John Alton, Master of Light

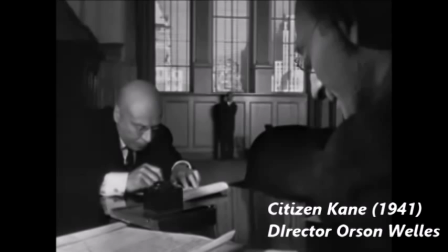Since the dawn of movies,
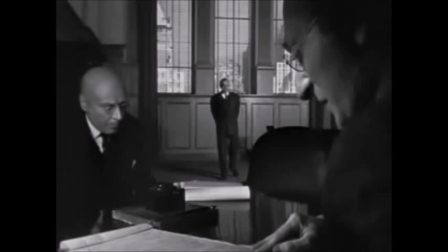directors of photography have been manipulating light in innovative and thrilling ways in order to convey the intended meanings for their films.
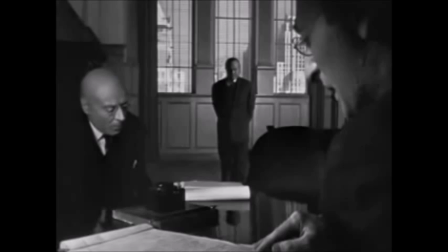Lighting fulfills that which words cannot express, whether it is such conflicts as indifference and frustration,
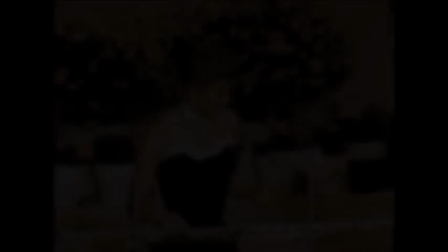or irony through bliss by foreshadowing the future.
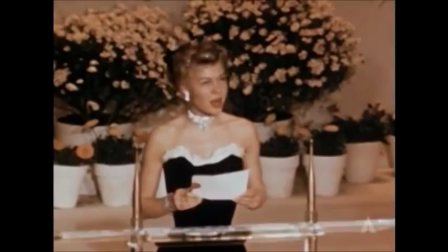The winners are Alfred Giltz and John Alton for An American in Paris.
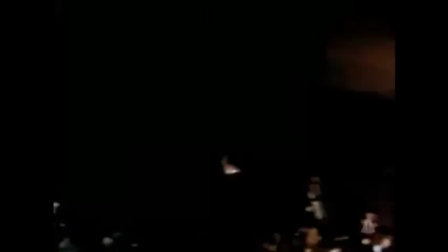As the evening progresses, the awards get more exciting. Alfred Giltz and John Alton are both going to come up, I believe, on stage, yes, and they are both first nominated.
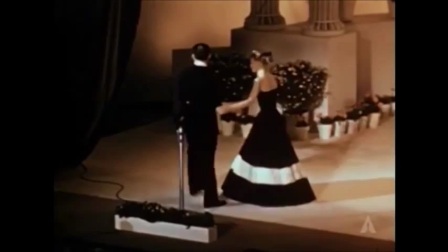I wish to thank Mr. Vincent Minnelli for his confidence in Robert. Thanks.
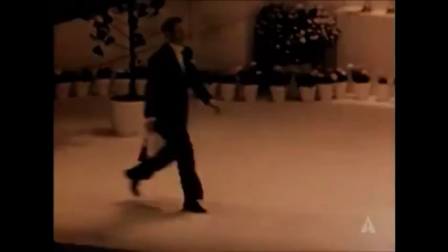Renowned director of photography, John Alton, is acclaimed for his mastery of light and darkness, evident in his gloriously crafted films T-Men and The Amazing Mr. Axe.
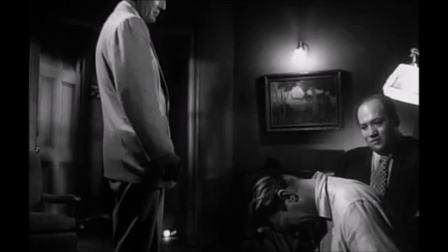Just as we would find bright lights in an interrogation, Alton ingeniously controls levels of light to highlight significant moments within both direct confrontations
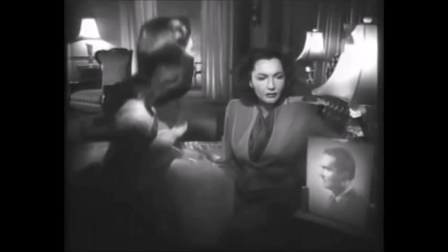of characters in the films and self-questionings within the characters he so cleverly films.
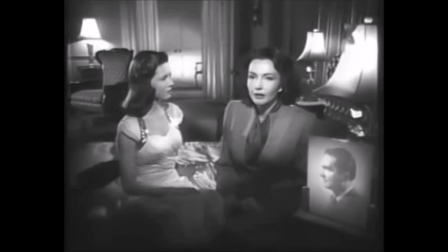It's been two years now, Christine. I know. But for a moment, out over the ocean,
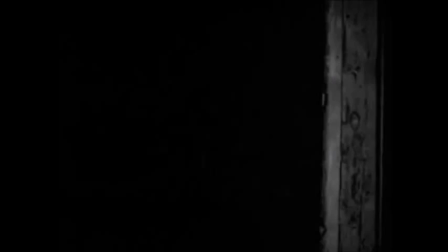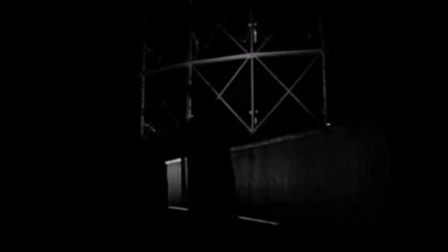Much like in the universal works of Shakespeare, blankets of darkness and ominous shadows forebode events to come,
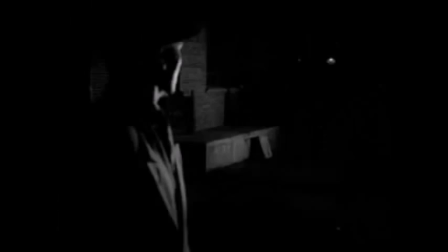acting as disguises against recognition or the clothing of the otherwise evil.
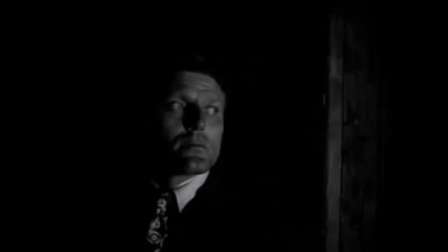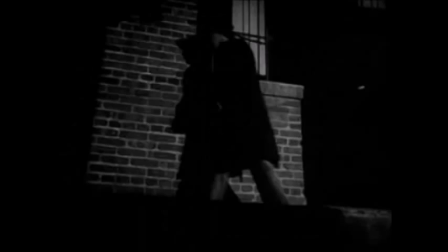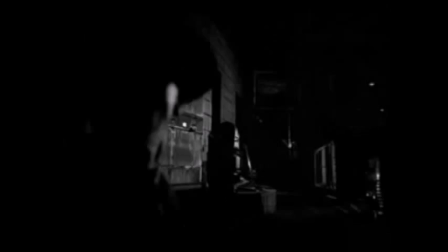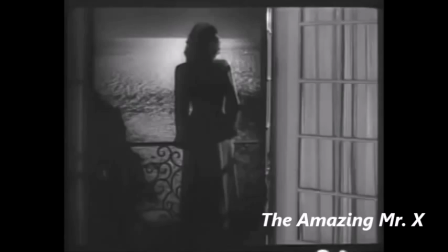Shadows can also create suspense, even if the audience makes a false analogy in predicting the outcome.
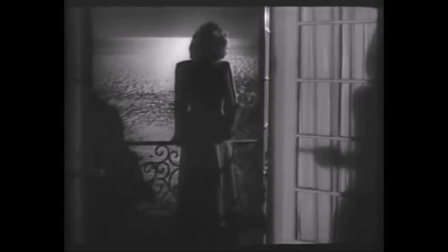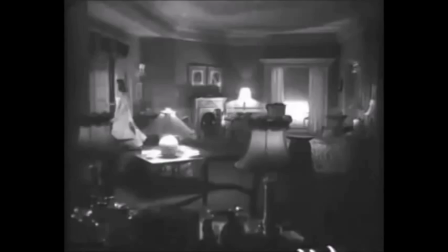However, the predictions that are wrong in the instant are often clues to the downfall of the characters in times to come.
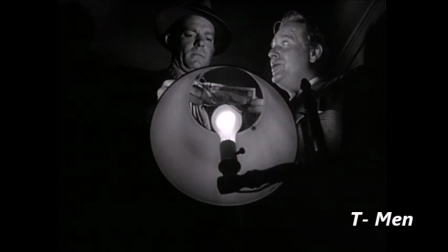Noted for his specialty in film noir movies, there is a very apparent contrast between the black and white of the film, which embody light and dark.
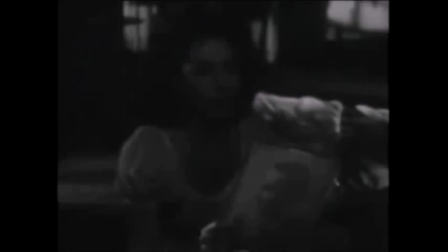By intensifying the contrast, a common attribute to film noir creations, the spectrum of white to black in early movies is diminished, making whites harsher and blacks deeper.
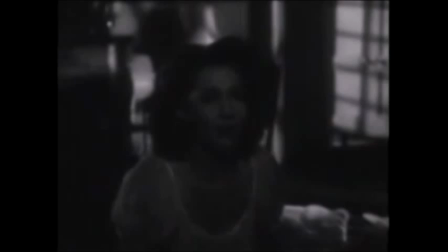By such, things appear to be more dramatic and jolting than they would otherwise be.
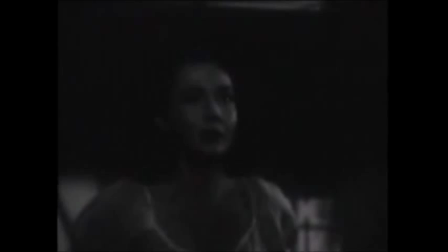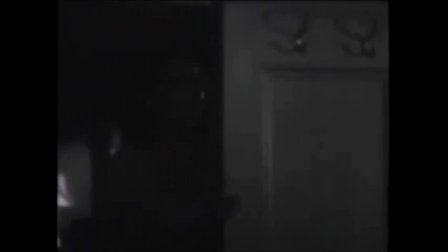And so, from the action, To the mystery, to the emotion,
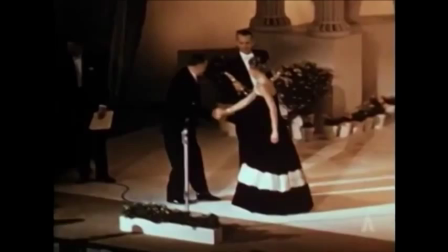to the thrill, we
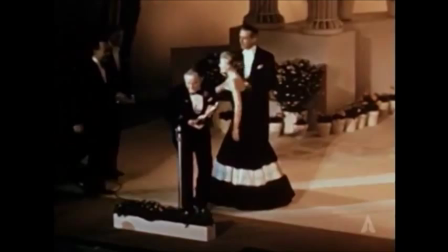remember and commend John Alton for his outstanding ability to captivate a room
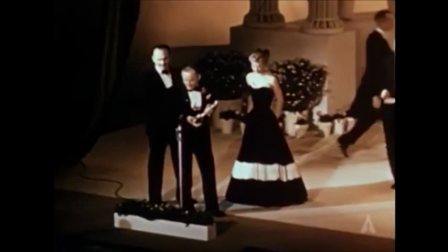full of people just by his mastery in executing the lighting of his movies.
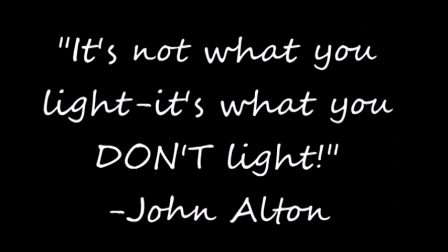It was John Alton and the first person...